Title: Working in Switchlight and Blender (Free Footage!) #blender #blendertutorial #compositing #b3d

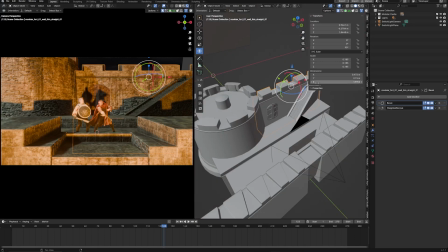So this is kind of like an epic scene, and then a little bit of camera movement here and there because the footage is in slow motion.
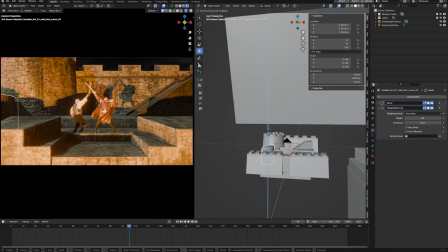So things look a little bit more dynamic when everything is in motion, the camera, the people,
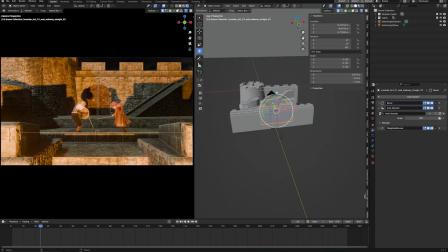and of course some weather elements, and this really creates visual interest, hopefully.
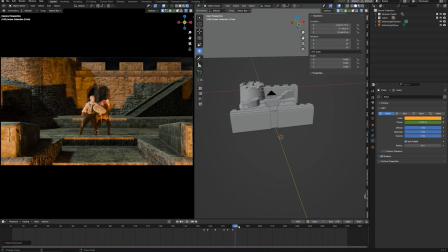And sometimes there's a happy incident, for example,
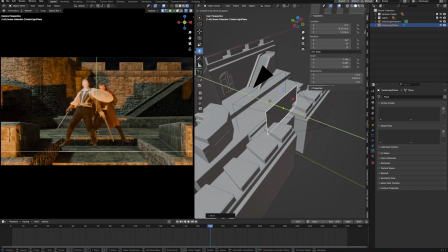like the shadows on the wall that really creates interest because of the silhouettes, and this really opens up a new layer inside of the image.
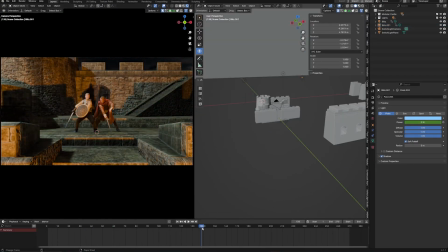That is interesting. Okay, so as you can see, I've just placed randomly some asset throughout the shot. I'm pretty sure you will do a much better job than I do, but I just tried to create some sort of interest, some sort of color variance and contrast, and just tried to create a dynamic shot.
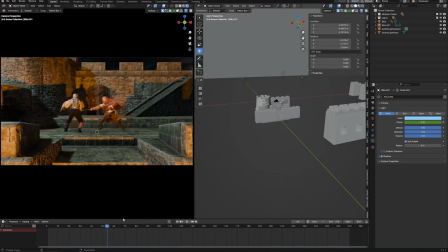But as you can see, this is Eevee and this is looking a little bit flat. So let's try to get this a little bit more interesting.
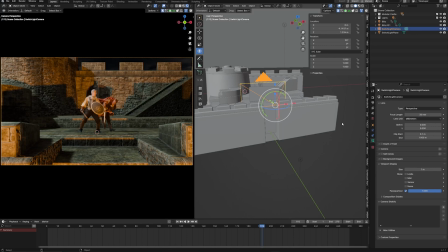And the first thing that you can do is you can use, for example, your camera, and first of all, just check the depth of field option. So we can create a little bit more visual interest by using depth of field. And we can search for the sweet spot where our two actors are in the focus, somewhere around here.
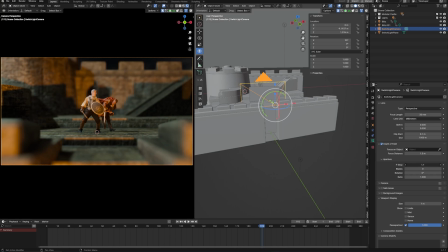And what you can also do, we can play around with the f-stop, so we can decide how dense we want our shallow depth of field. And we can play around with the blades, and we can play around with the ratio, all that kind of stuff to create visual interest.
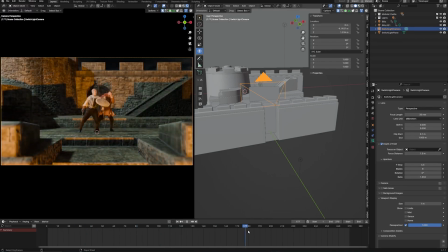But we can do much more than that. And what we can do, for example, is we can animate our camera. So let's say our camera should end up somewhere around here. So we can use the I key to create a keyframe. and then we can start our camera, for example, maybe somewhere around here.
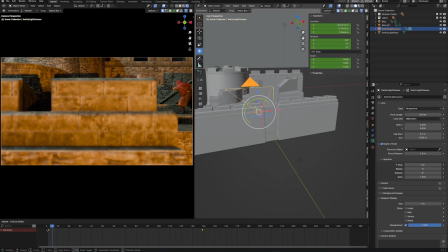And we can start our camera animation at around frame minus one or something like that.
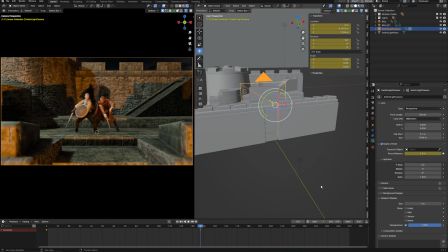First of all, our focus should be here on our soldiers and maybe here on our wall.
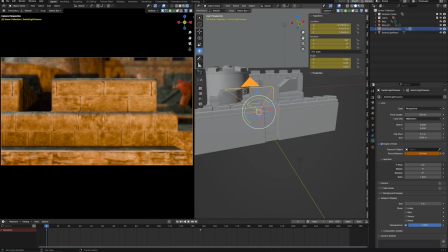Okay, so play around with the focus until the stones in the foreground are sharp. And then we can animate the focus distance and then, for example, create an interesting camera movement from left to right, something like that.
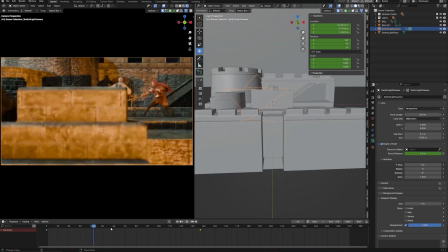And what we can also do is we can create some sort of fog or dust elements.
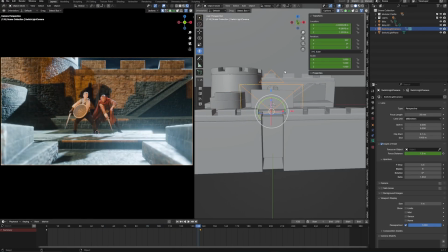So we have a little bit more of a breakup in the light, so the light gets a little bit more diffused.
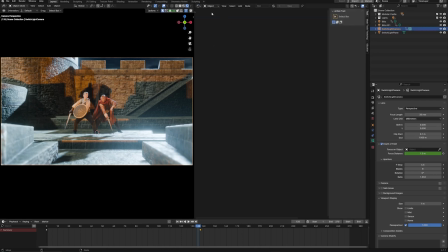And the simplest way would be to use our shade editor, going to world settings, and then, for example, just try to import a volume scatter, which we can then plug into our volume socket.
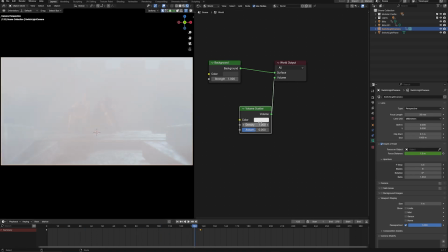And now we don't see anything else left. And we can bring down the density, for example, to 0.5.
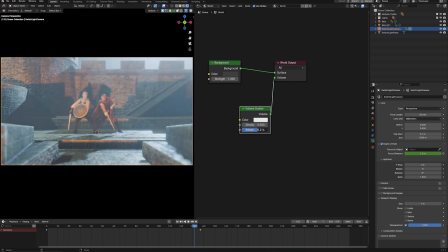And we can play around with the anisotropy, just to control how much fog we want in the foreground, in the background.
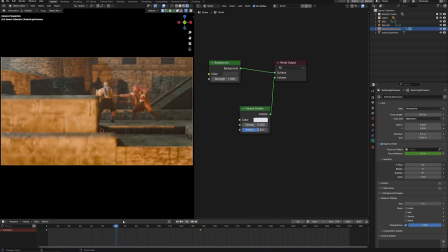So just a little bit of ambience going on. And this way we've created a little bit more of visual interest.
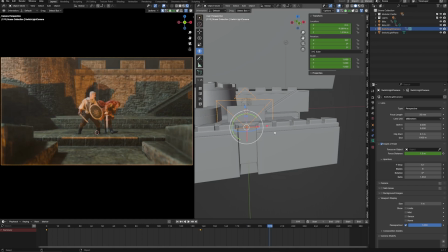Okay, so this is starting to look a little bit more interesting. And what we can also do so that our camera, once it just stopped, is not that static. We can use the camera shakeify add-on, which is free. And we can just import some cool looking preset, for example, the wedding.
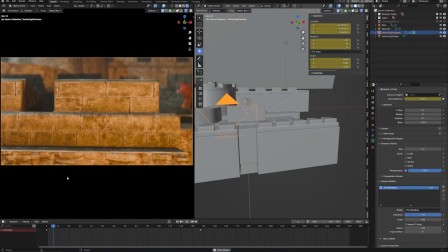And this way we've created kind of like imperfection inside of our camera movement.
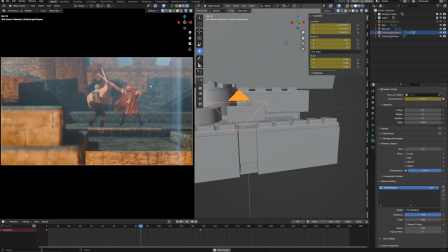And this will lead to more interesting result. So yeah, maybe something like that is interesting.
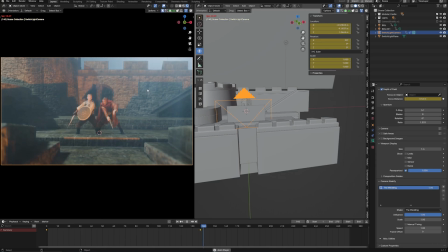And as you can see, it's all in real time. So this is the power of Eevee.
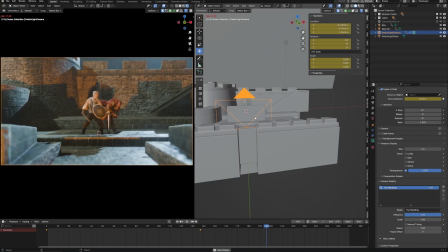So once again, I'm using the old Eevee version because I just want to have some really fast render times.
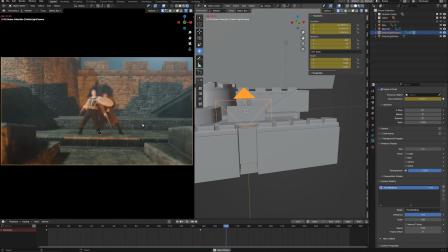So my point would be you can create amazing stuff, even though Eevee is not as powerful as Cycles. But if you just keep track on different settings inside of Blender, that will help you to create a better image. And actually, the rest of the shot is just a little bit of compositing. So I create some foreground sparks and a little bit of heat distortion.
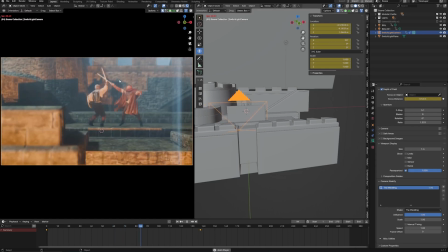But other than that, everything else was done inside of Blender with a render time of 7 seconds for each frame.